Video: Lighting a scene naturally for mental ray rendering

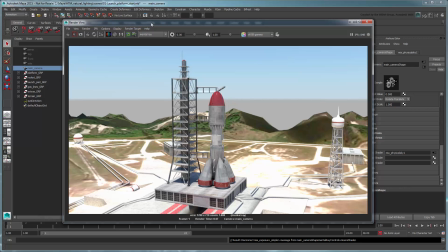4:14 Let's tweak that, along with a few of our other physical sky settings.
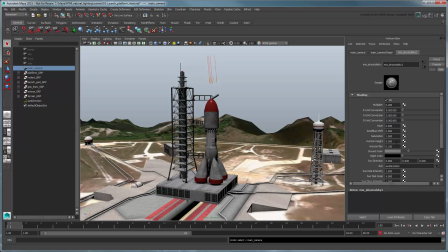4:23 First, lower horizon height to -0.7. Also change ground color to a faint brown, so it looks like the platform is out in the desert, and increase horizon blur to 0.3 to make it look more distant.
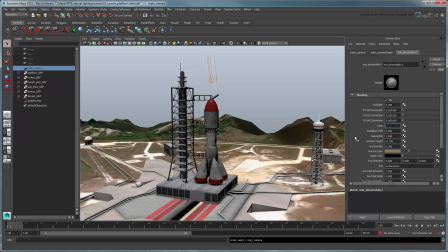4:40 Increase haze to 3 to make it look like more of an overcast day. Finally, tilt the sun direction node toward the camera to simulate a dusk launch.
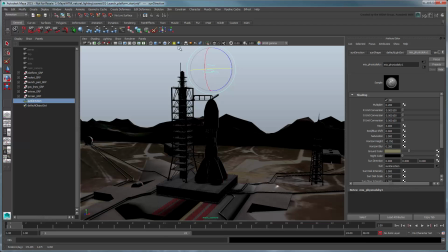4:52 Render the scene.
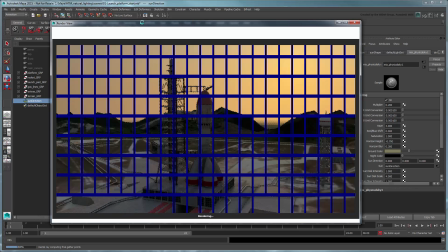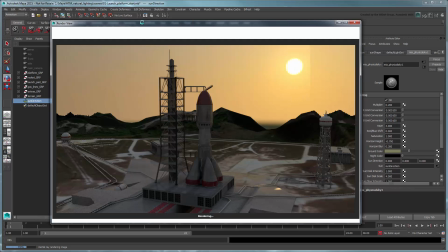4:59 This looks much more dramatic with the new settings we've applied.
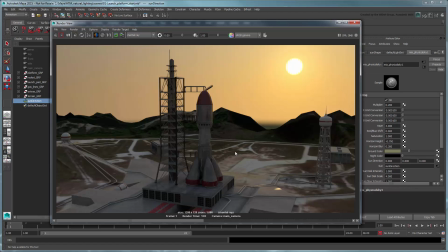5:04 Notice in particular that Maya automatically lowered the sun and updated the sky environment to reflect the new time of day.
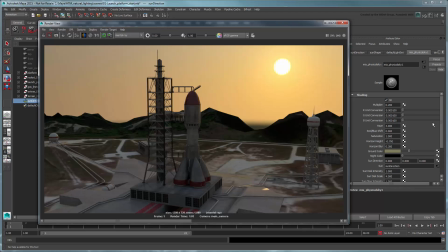5:12 The sun itself looks a little too intense, so reduce sun disk intensity to 0.2.
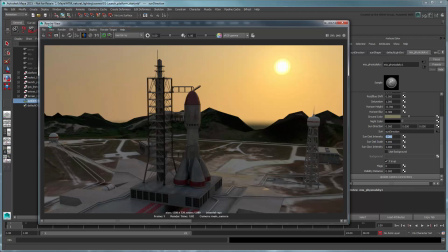5:29 Feel free to tweak this look even further to get the desired result. For now, let's move on to light a scene using image-based lighting.
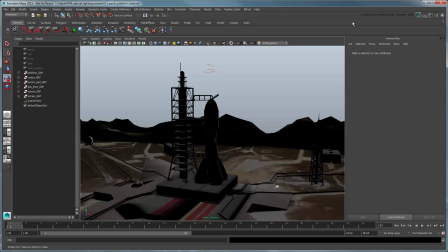5:40 Open the file Apartment Room Start.
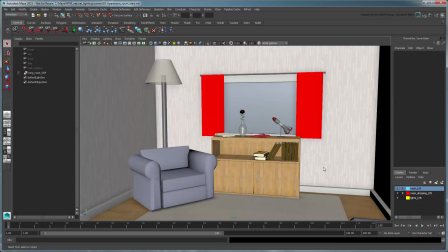5:45 The scene consists of a small apartment with a window currently overlooking an empty exterior. In a scene like this, there are a few places we'd expect as sources of light.
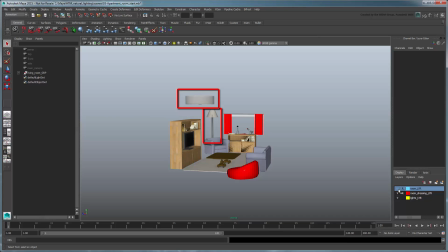5:58 Most obviously, there's a standing lamp near the window and a hanging light toward the back of the room. Additionally, we'd expect some ambient light to filter in from the outside environment.
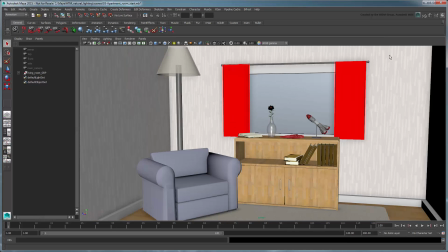6:11 Let's take care of the ambient light first by using an image-based lighting setup.
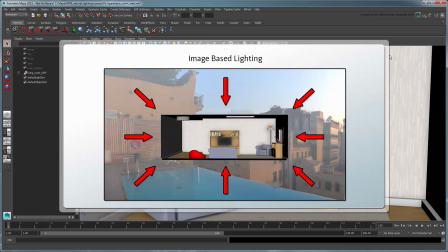6:17 This type of setup uses a high dynamic range image projected onto a dome or sphere encompassing your scene to cast rays on the objects within it, mimicking the way light in real life comes from multiple sources. Open the render settings.
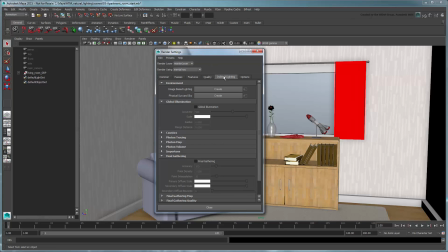6:34 In the Indirect Lighting tab, create a new image-based lighting environment.
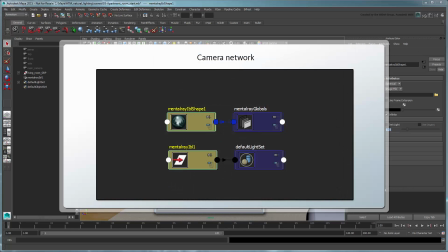6:40 Like the physical sun and sky setup, Maya automatically creates all the appropriate nodes.
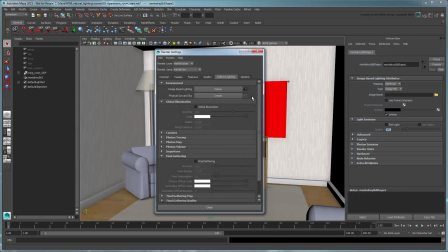6:47 Although it doesn't automatically enable final gathering like the physical sun and sky setup, we'll still turn it on since we want those secondary light bounces from our light rays. Also, don't forget to disable the default light in the Common tab, so Maya only uses the IBL setup as the main illumination source.
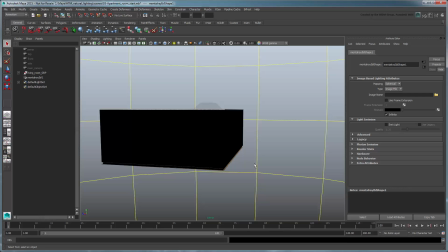7:09 Notice this yellow wireframe sphere around your scene. This represents the new Mental Ray IBL node that manages your HDR background image. In the Attribute Editor, set image name to the provided HDR background file.
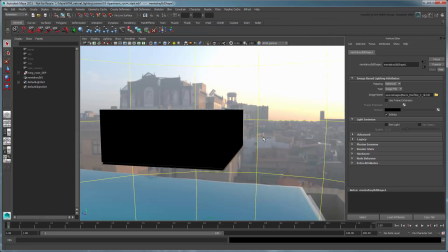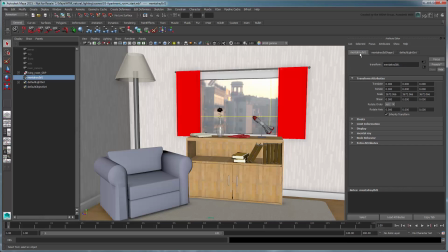7:30 Select the Mental Ray IBL node and rotate it 45 degrees in Y so the sun is right outside the window. In the Shape tab, also make sure to turn on Emit Light in the Light Emission section so the background actually casts rays into our scene.
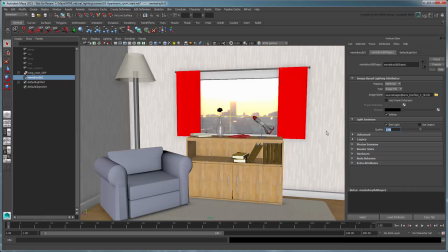7:47 Increase quality to 1. Switch to the main camera and render the scene.
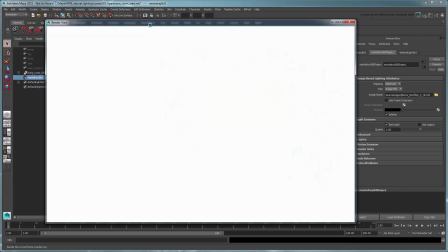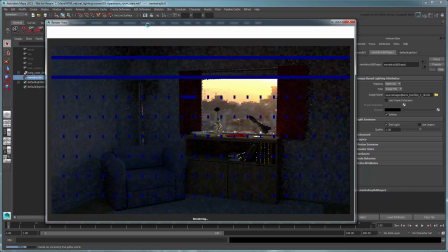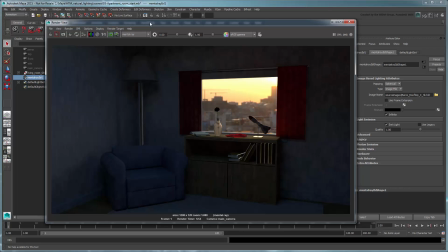8:07 The HDR image mapped to the incandescence channel of the IBL projection sphere emits light rays that illuminate the room via final gathering. However, looking at our render, it may not be enough since the scene is still quite dark.